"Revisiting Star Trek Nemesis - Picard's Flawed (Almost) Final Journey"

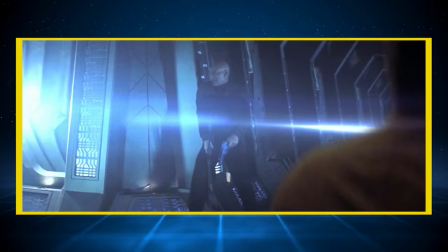I'm not saying that they're great filmmaking by any means, but with Nemesis, I'm just bored.
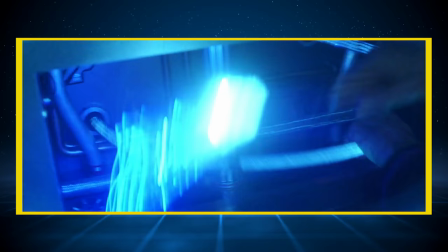Almost every single action scene in this film is just noise. It gets a tad better later in the movie, like when Riker goes to fight the Viceroy in the bowels of the Enterprise.
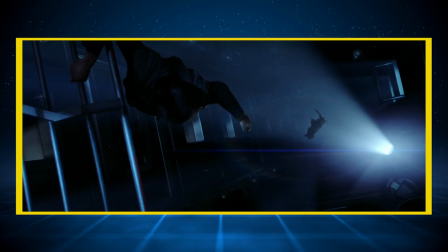Which, by the way, where the hell is this really long endless shaft on the ship? I mean, it's near the bottom of the Enterprise too, so where is this fall?
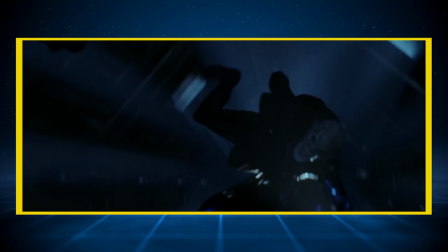People complain about Discovery having weird cavernous chambers, but the germ of that started here in Nemesis, not with J.J.
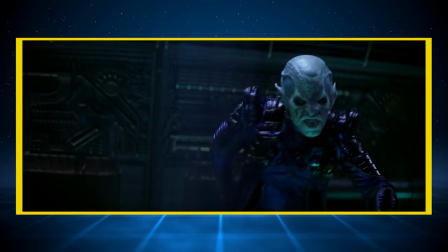Abrams like everyone thinks. But whatever people are gonna hate on disco with this scene We at least get a fight between two named characters.
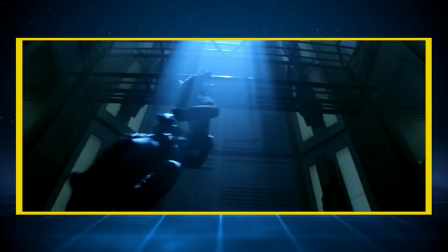So at least has more weight to it But it still feels somewhat pointless We know Riker's not gonna die to this silly little sub boss Ron Perlman But it's again just a fight to break up the space battles going on elsewhere The only action that really feels remotely tense is when the Enterprise
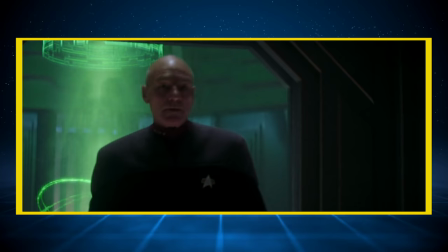rams the scimitar Which is admittedly really cool and it's awesome to see the Enterprise without a view screen Even if the damage is weirdly conveniently
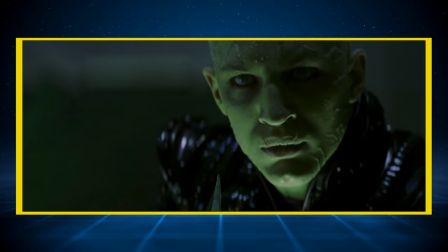placed and then when Picard goes over to fight Shinzon there's some tension there as well because at least we have some nominal emotional investment in both of these
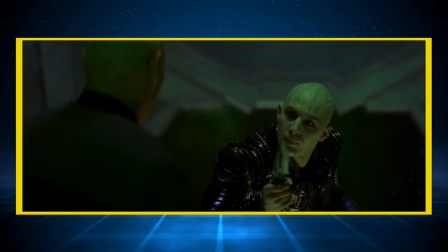characters and i'll get to shinzon in a second but it really just devolves into an extended fist fight sequence with a ticking clock for the potential destruction of the enterprise
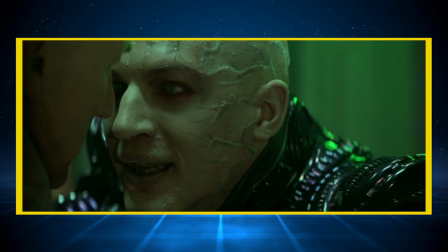with no real reveal of character until the very end of the scene i'm glad we're together now destiny's
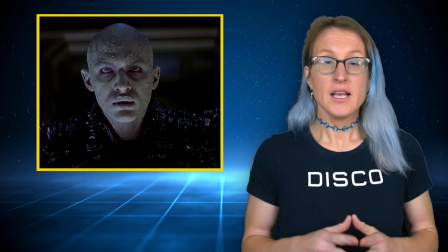complete and as much as i love picard he's not exactly the most punchy character i've seen speaking of character we've got to talk about shinzon
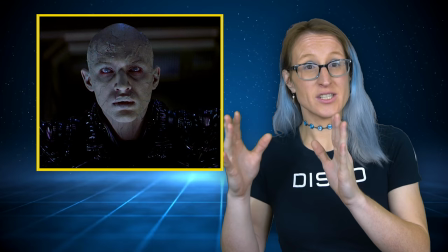and tom hardy now i'm a big big fan of tom hardy i love the man and even when he's at his worst he always elevates a movie for
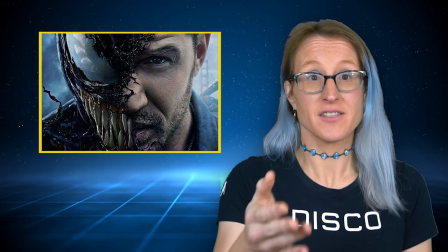me i mean god half the reason venom is watchable is because of tom hardy it's clear he's just having so
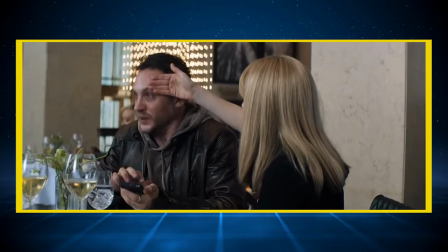much fun i think i may have been infected hey eddie you look like you're in a bad
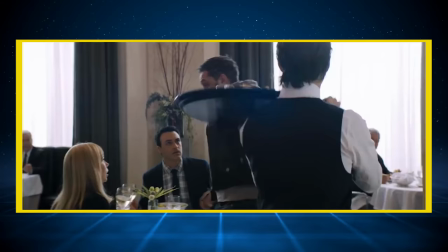bad way.
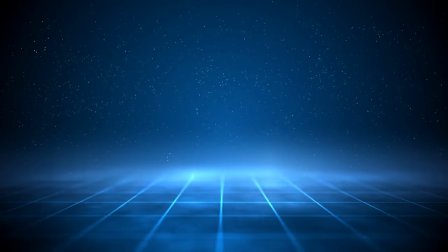Hey, Jesus! This is dead.
In fact, you know what? I'm wrong. It's more than half the reason that it's watchable.
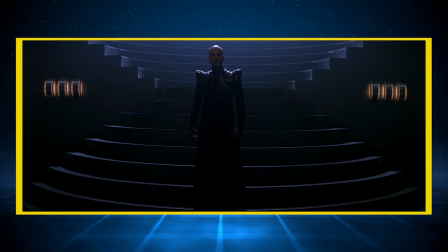In fact, it's the entire reason that Venom is watchable. But here in Nemesis, Tom Hardy just doesn't work.
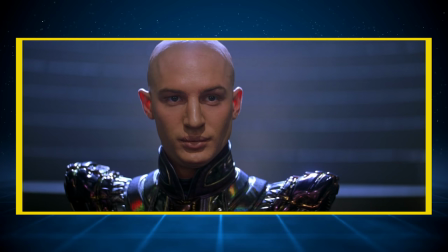There's this big reveal scene where we learn that Shinzon is a clone of Picard as Hardy steps out of the shadows.
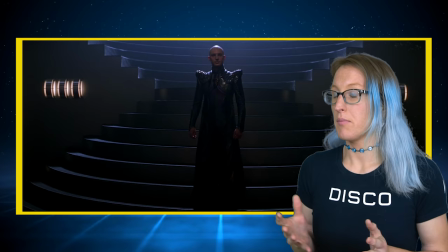But the audience is just left going, oh, okay, it's a bald human. Not a Romulan. Cool. Is that supposed to be somebody? It's supposed to be this big moment, but just falls flat because we don't realize that he's supposed to be a clone of Picard at that moment.
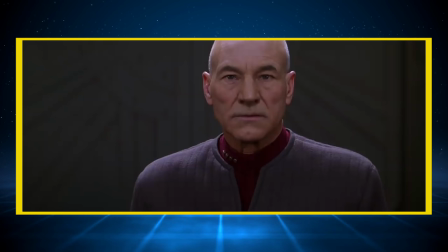It really needed to be Patrick Stewart playing against himself to make this work. Imagine if Patrick Stewart had walked out of the shadows here. It would have immediately made the scene 10 times more intriguing.
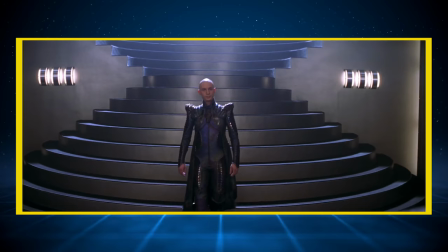As it is, it has no real surprise impact until we get to the convoluted discussion of disease that both Shinzon and Picard shared.
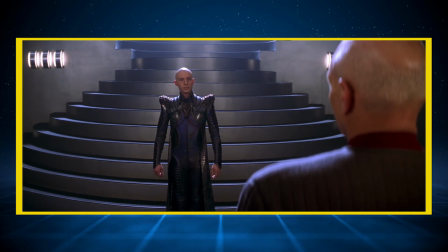I developed a hypersensitivity to sound even the slightest whisper caused me agony
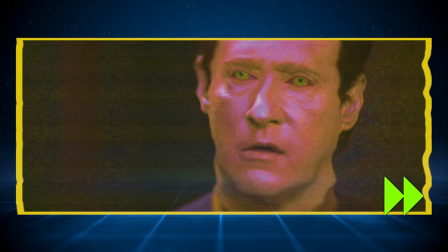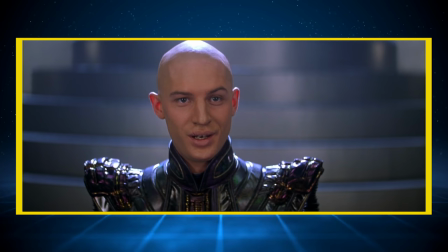eventually I was treated and now I can hear as well as you can captain
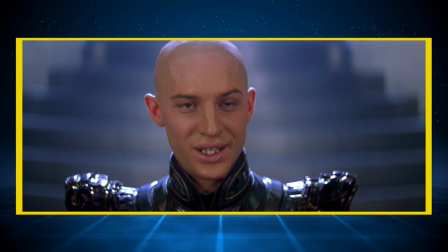just the two of us or should I say just the one of
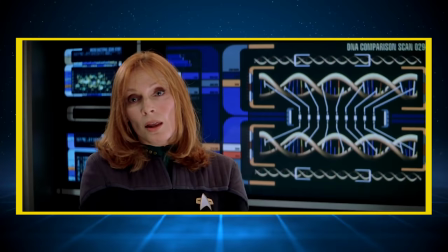us that still doesn't really make anything clear until they actually state in a scene later that Shinzon is a clone.
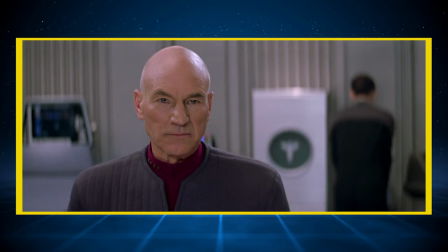There's no doubt, Captain. Right down to your aggressive strain of Shalaf Syndrome. He's a clone.
We are told rather than shown, which is a cardinal sin in filmmaking. And it might have saved Tom Hardy years of substance abuse and a marriage. And the rest of the movie, outside of a couple moments, Shinzon never really feels like he's a double of Picard. Hardy doesn't really give a good interpretation of Stuart's Picard through his own lens. It's just playing his own character.
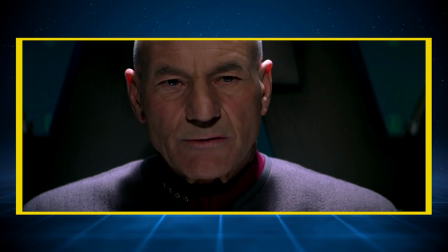And as a result, it really doesn't make Shinzon serve the purpose that he's supposed to serve as a double of Picard.
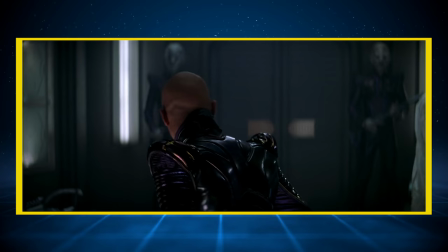Are you ready to plunge the entire quadrant into war to satisfy your own personal demons?
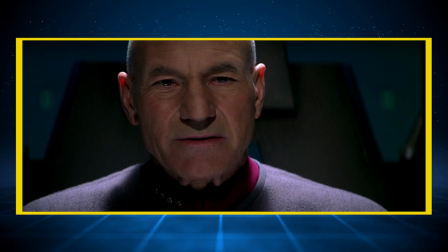It amazes me how little you know yourself. I am incapable of such an act. You are me!